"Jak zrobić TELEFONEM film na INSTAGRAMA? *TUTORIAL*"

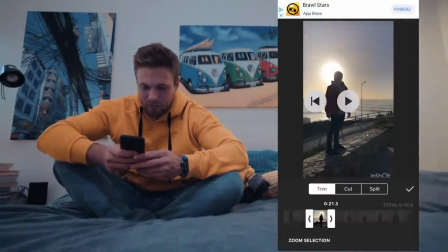Tu i patrzcie, ten błysk światła pojawia mi się za głową.
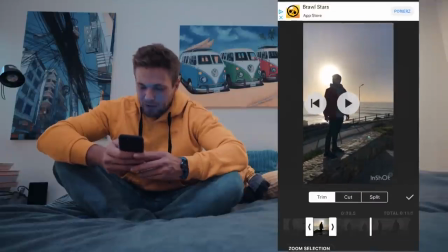I to chcemy użyć. I ostatnie ujęcie. Nigdy nie patrzcie w kamerę, zachowujcie się trochę tak, jakby jej nie było, rozglądajcie się na boki, zajmijcie się po prostu sobą.
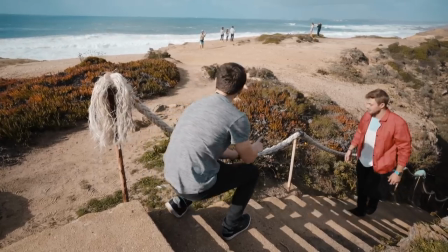Wtedy ujęcia wyglądają dużo lepiej. W tym momencie mi się podoba i teraz mamy,
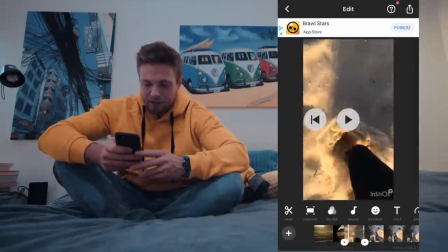zobaczcie, wszystkie ujęcia, niech puścimy play, oczywiście do siebie nie pasują,
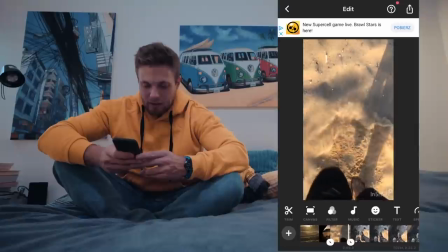ważne jest na przykład, zobaczcie, nogi, jak tutaj korzystamy z nóg, to ważne jest, żeby spojrzeć,
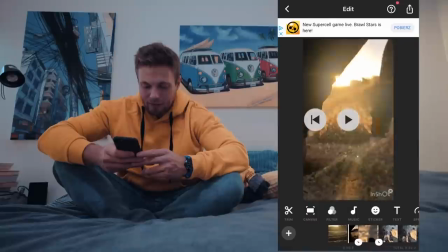że idzie tak, lewa, prawa i zobaczcie, prawa, fajnie, prawa przechodzi od razu
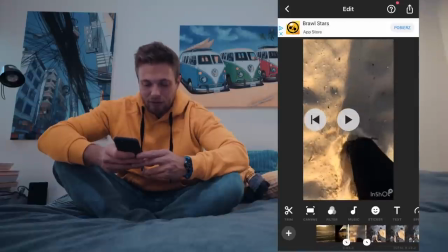dokładnie w prawą nogę tutaj w kadrze.
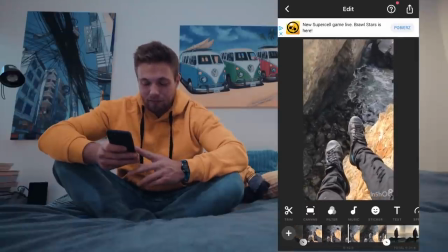Ten kadr jest ewidentnie za długi i możemy, zobaczcie, zrobić tak, że przyspieszymy go.
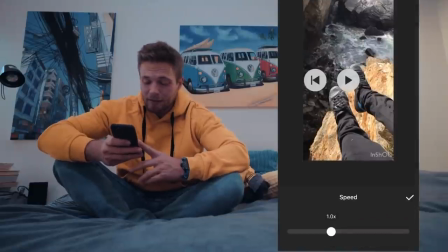Klikamy w niego, wciskamy speed i speedujemy go razy 4 na przykład.
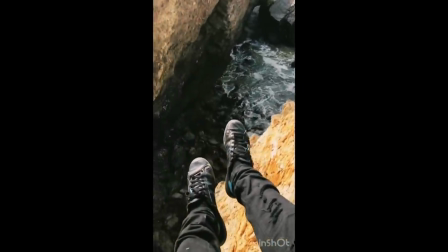I zobaczcie, co teraz będzie. O, teraz już ten kadr wygląda normalnie.
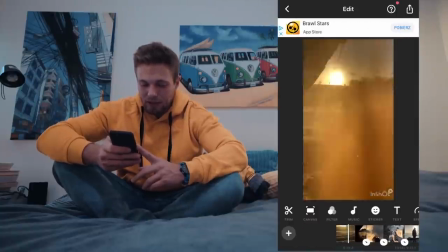Dobrze, jak puścimy całość, to już widać, się łączy jedno, drugie, nogi się zgadzają.
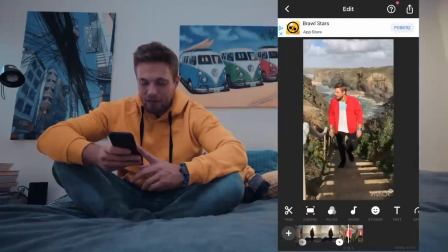Tak, trochę niepoukładane to jest. Wsadziłbym ten ostatni kadr jako trzeci.
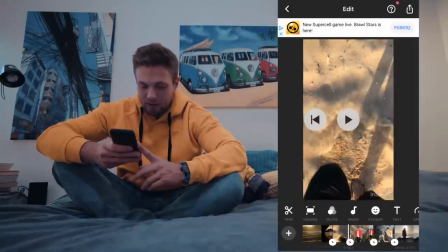Przytrzymujemy po prostu całość i przenosimy go na trzecie miejsce. O, patrzcie, idzie lewa noga i zobaczcie, jak się fajnie to zgrywa.
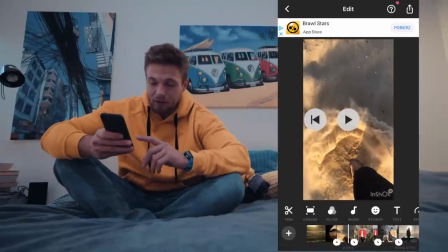Lewa noga idzie do góry, o tu, i równocześnie lewa noga idzie też na schodach. Dużo łatwiej montuje się film, kiedy na bit zmieniacie kadry, czyli jest pach, uderzenie, zmiana kadru. Zobaczcie. Pach, zmiana kadru. Dobra, teraz kolejna bardzo ważna rzecz.
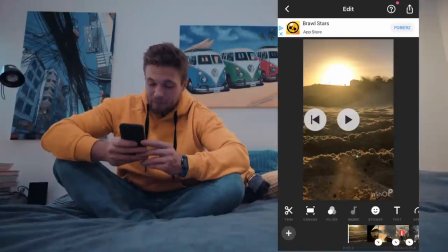Oczywiście chcemy do tego dodać muzykę. I teraz wybieramy jakąś muzykę.
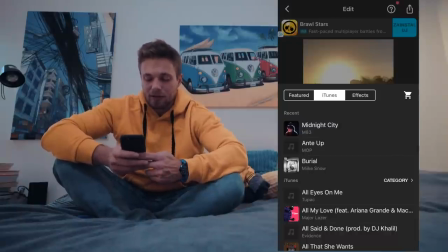Ja skorzystam dzisiaj z Midnight City M83. To jest taki kawałek, więc użyjemy go sobie.
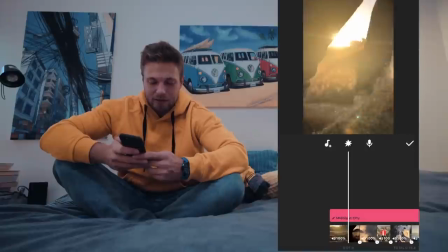O, puścimy. Zobaczymy, co się dzieje. Zobaczcie, jak fajnie.
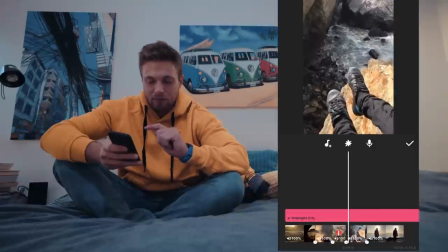Trafiło w beat. Tu też w beat. I tu? No, tu nie trafiło. I teraz puf.
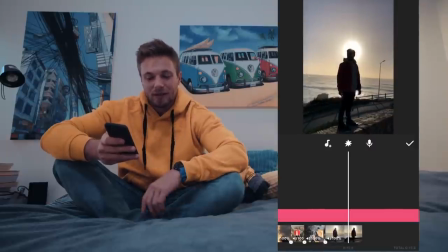Weszło w bicik. I wydaje mi się, że idealnie.
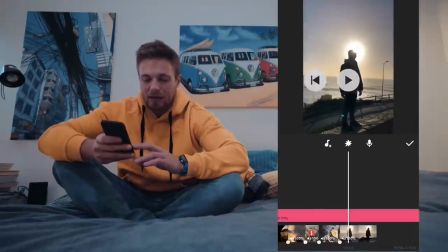Bardzo ważne jest, żeby ujęcia zawsze zmieniały się na bit.
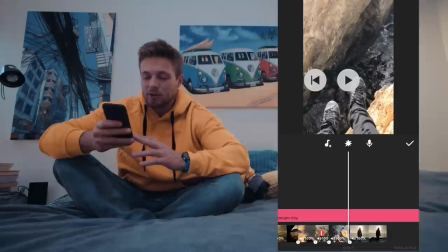One nie muszą, oczywiście możecie się w tym bawić, ale najłatwiej przy pierwszym składaniu filmu jest tak to zrobić, żeby każde ujęcie kończyło się na równy bit. Po prostu. I wtedy nie ma takiego chaosu w tym filmie.
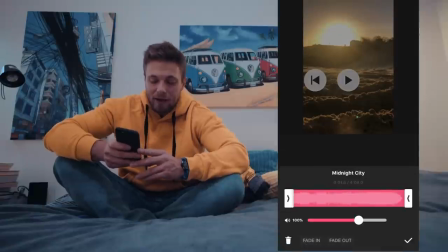Dobra, możemy jeszcze zrobić tak, że wykorzystamy ten kawałek. Liczymy sobie, patrzcie. Raz, raz, raz, raz, raz, raz, raz, raz. I tutaj chcemy na przykład z tego skorzystać. Patrzcie, patrz, weszło.
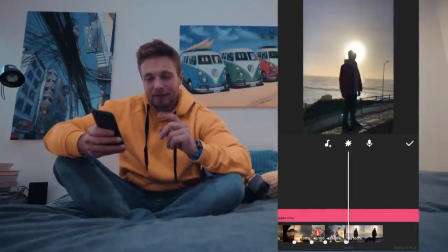Liczycie. Raz. Idealnie weszło.
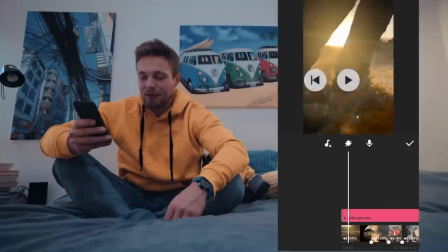I teraz oczywiście film się zaczyna ostro i trzeba coś z tym zrobić.
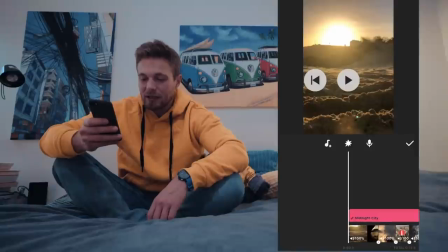I to w bardzo prosty sposób można zrobić. Dobra, wystarczy, że klikniecie fade in, czyli gładko wejść w filmik. Natomiast druga rzecz, która moim zdaniem jest dużo trudniejsza, bo wymaga pewnej finezji, to pokolorowanie tego obrazka. W dobrym filmie chodzi o to, żeby film pokolorować tak, żeby każde ujęcie było w miarę spójne, czyli żeby kolorystycznie zgadzało się z poprzednim ujęciem. Ważne jest, żeby skóra była mniej więcej w kolorze skóry, czyli nie była żółta, bardzo czerwona, zielona, czy jakakolwiek inna.
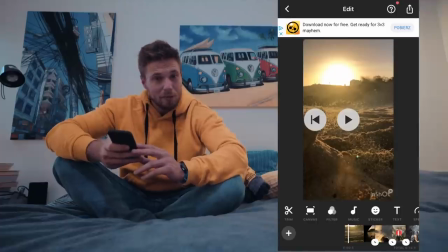Macie gotowe nakładki na przykład w InShocie. Ja zrobiłbym to w ten sposób, że kliknąłbym w pierwszy film,
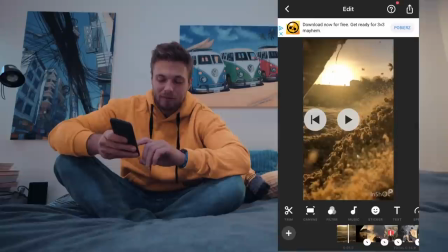mając najechany ten kursor, czyli miejsce, w którym jesteście w filmie, możemy skorzystać z opcji filtr.
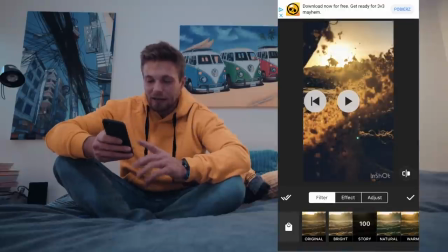Załóżmy, że story będzie fajne, bo daje takiego trochę klimatu.
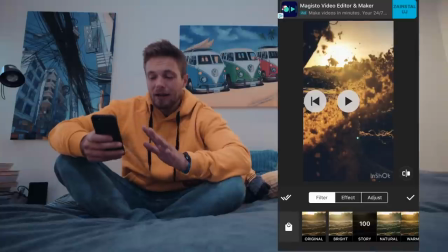Zobaczcie, że czerń jest taka trochę wypłowiała, jest tak dosyć, no, ciepło, tak bym to nazwał.
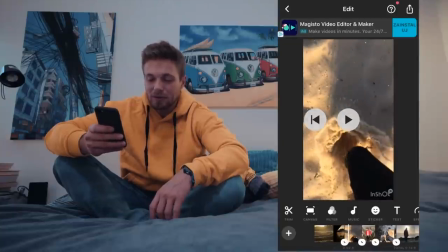Kolejne jest bardzo zimne, więc spróbujemy skorzystać z tego samego. Wchodzimy w filtr.
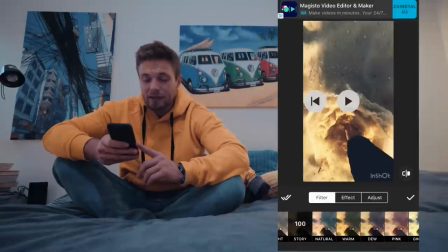No, jeżeli ze story skorzystamy tutaj, no to nadal jest troszeczkę za zimne to ujęcie, więc musimy je trochę przyefekcić.
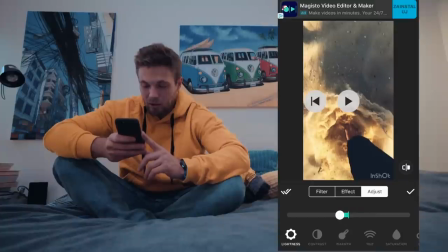To musimy na przykład ściągnąć kolor. Przyciemnić je po prostu, zobaczcie.
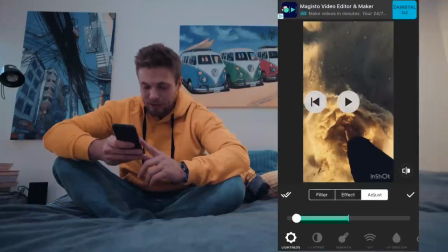I teraz zaczynają być... Jeszcze przyciemniliśmy i teraz zobaczcie, te ujęcia zaczynają być podobne.
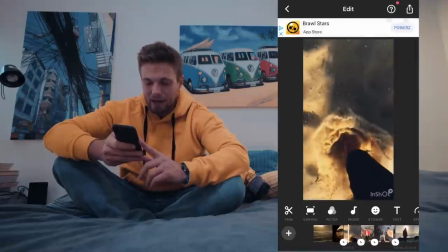Jedziemy, patrzcie. Tak. Zgadza się.
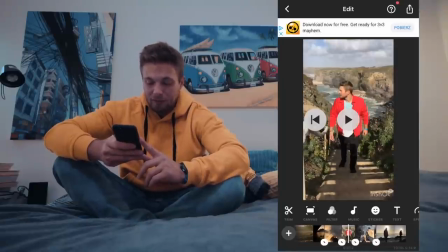Absolutnie to ujęcie nie pasuje, więc spróbujemy oczywiście od filtra.
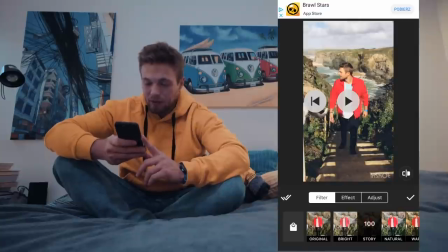Wrzucimy filtr, wrzucimy story. Story tutaj nie pasuje, nie zawsze to będzie ten sam filtr. Na przykład wydaje mi się, że bardziej warm będzie pasowało. Tak, warm.
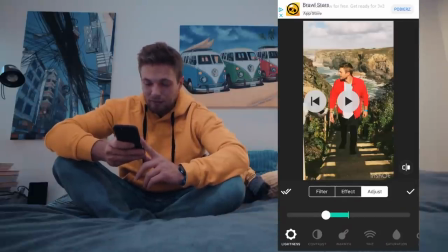I jeszcze bym tutaj skorzystał z przyciemnienia, przyciemniłbym i jeszcze bym kontrast trochę podkręcił. O, teraz będzie takie bardziej... Jeszcze ciepełko możemy dodać w zakładce warmth i w prawo będzie bardziej żółte, a w lewo bardziej niebieskie.
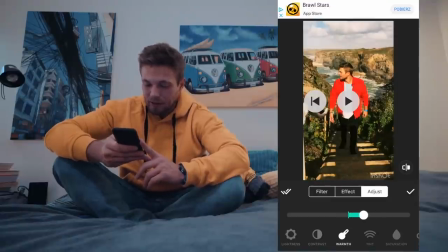No dobra, zobaczmy, jak to wygląda. Te ujęcia.
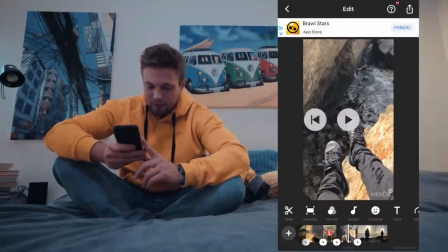Jest dobrze, teraz to ujęcie musimy pokolorować. I pokolorujemy to ujęcie w ten sposób, że oczywiście zaczniemy od filtru.
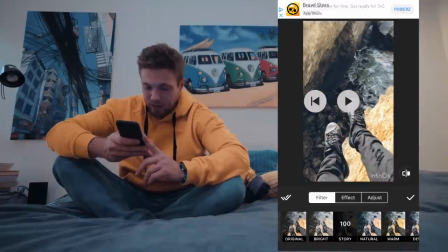O, story świetnie wygląda, albo warmth. Warmth będzie jeszcze lepsze.
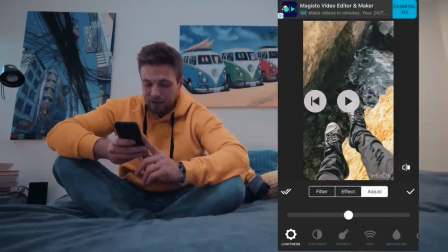Oczywiście musimy troszeczkę przyciemnić. Tak. Dodać trochę kontrastu, żeby wyciągnąć tutaj intensywność kolorów.
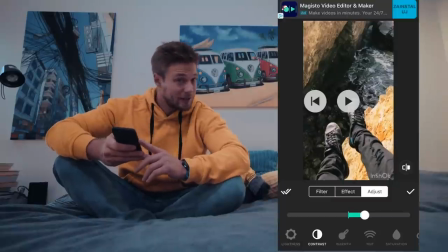No oczywiście moje brudne buty teraz wyglądają na jeszcze brudniejsze. I jedziemy dalej.
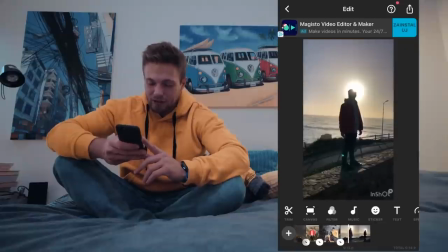I ostatnie ujęcie. Filtr. Nakładamy na niego oczywiście
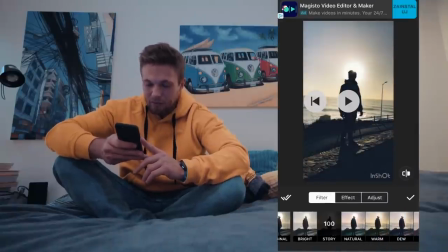albo story, albo warmth. Ja bym tutaj story dodał i po prostu bym trochę je ocieplił, czyli wszedł w adjustment, warmth,
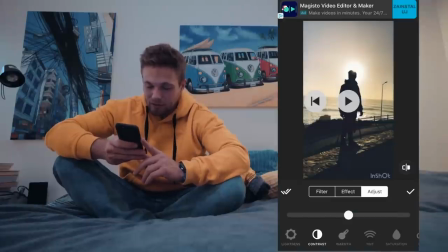byśmy je trochę zrobili bardziej żółtawe to ujęcie. I oczywiście kontrast bym podkręcił, bo kontrast spowoduje, że bardziej kontury będzie widać. O, trochę przyciemnimy. Nie za bardzo, żeby mieć ten efekt takiej mdłości w czarnym.
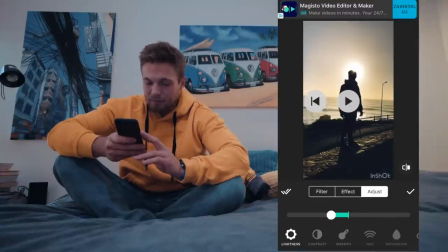I jeszcze bym je trochę przyciemnił, żeby tak dodać mistyczności. Mamy całość, zobaczymy teraz jak to wygląda.
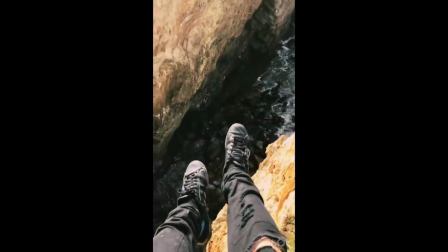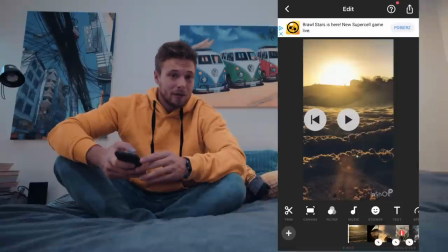Jest dobrze. I tak, moi drodzy, szybko przygotowuje się film z wakacji. Wrzucacie sobie najfajniejsze ujęcia, montujecie je, tniecie. Powodzenia i czekam na wasze filmy na Instagramie.
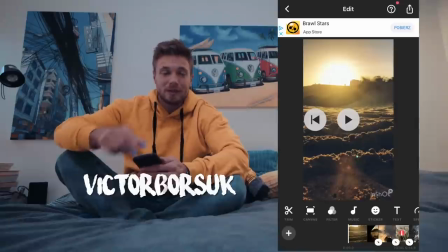Mnie możecie śledzić na Wiktor Borsuk przez VIC, czyli VICTOR Borsuk. I to wszystko. Tam wrzucam dużo filmów, one są często montowane na komputerze, tam też obrabiam zdjęcia.
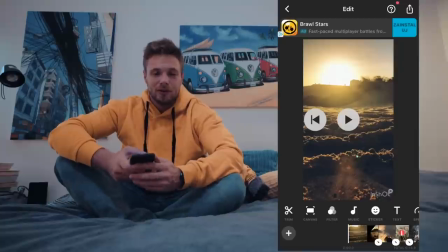A jeżeli podobał wam się ten odcinek, to oczywiście przygotuję kolejne na przykład z obróbki zdjęć. No to subskrybujcie kanał i do zobaczenia za tydzień. Cześć!